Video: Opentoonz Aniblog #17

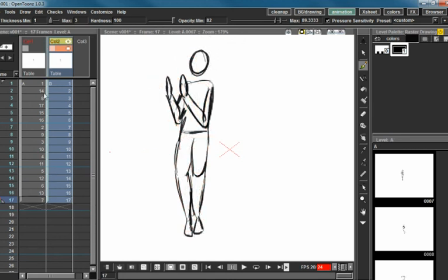63:52 Okay, I don't know how this turned out, and let's go ahead and watch it.
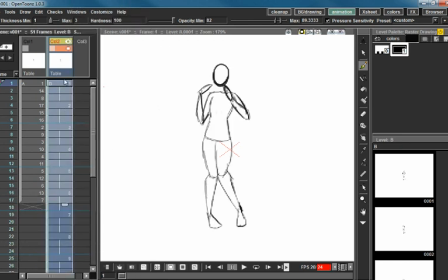63:57 I'm going to reframe it to 3s because I feel like 2 is too fast.
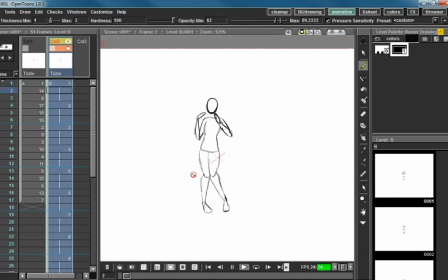So I think she grows some, but overall I think it turned out okay.
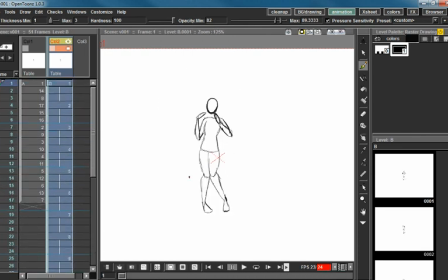64:21 So I'm going to go ahead and
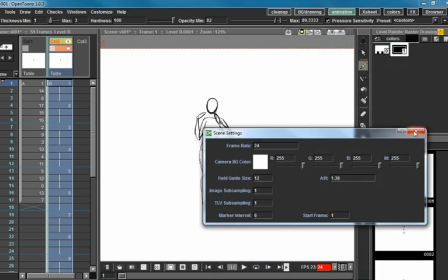64:25 set all this up. Okay, I got that good. And render it out.
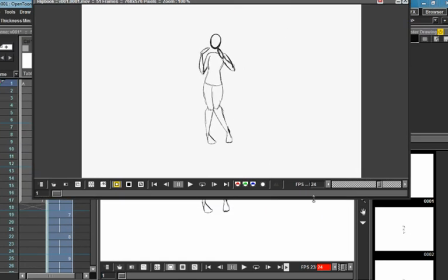64:31 This is the final results.
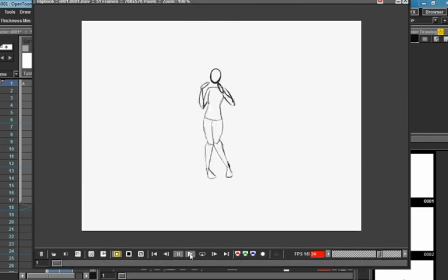64:39 One more second. I'll go ahead and
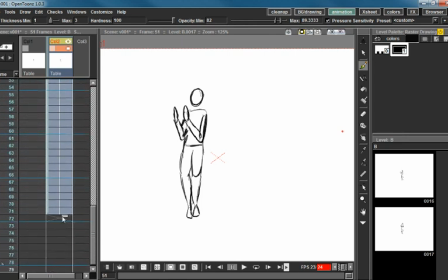64:45 extend this out because that was a very sad final result in terms of endings.
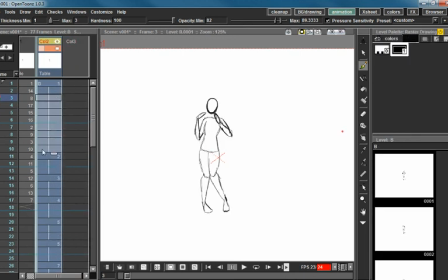64:54 Let's go ahead and drag this out a little bit too so we get a little bit more of a hesitation there.
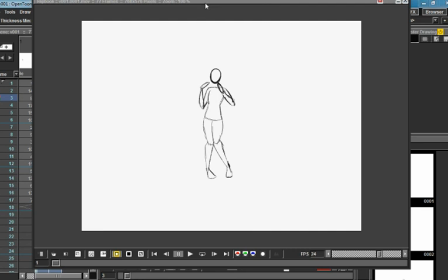65:01 Okay, so this is the final result. What did I do?
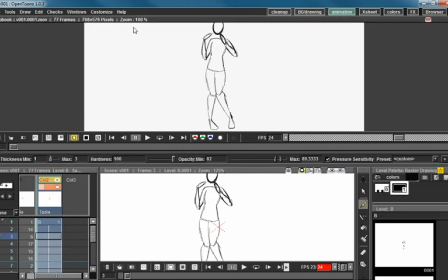65:06 Oh my gosh, I ducked it. I do not want to duck.
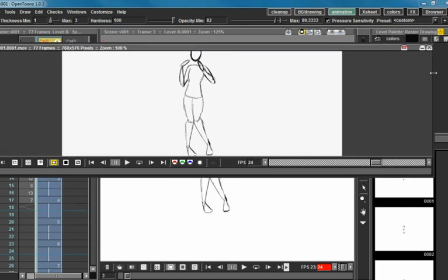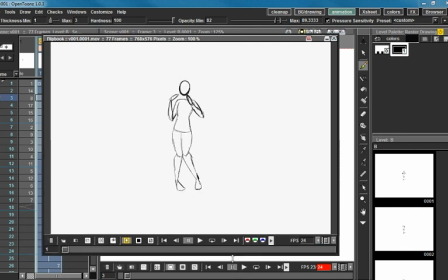65:15 Third time's a charm.
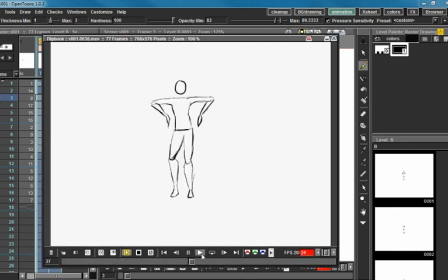And there you have it.
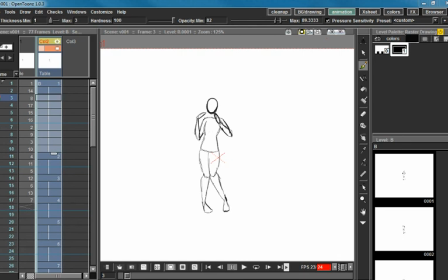65:27 Thank you for watching. Thanks for watching. I hope you enjoyed this video. I hope it helped whatever crazy thing you guys are trying to animate. If you got any animations you'd like me to see, or just any animations in general, put them down in the comments below.
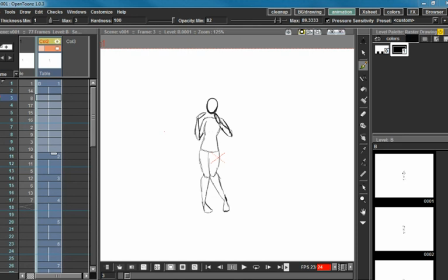65:47 I love looking at other people's work. Thanks for watching, and don't forget to comment and subscribe.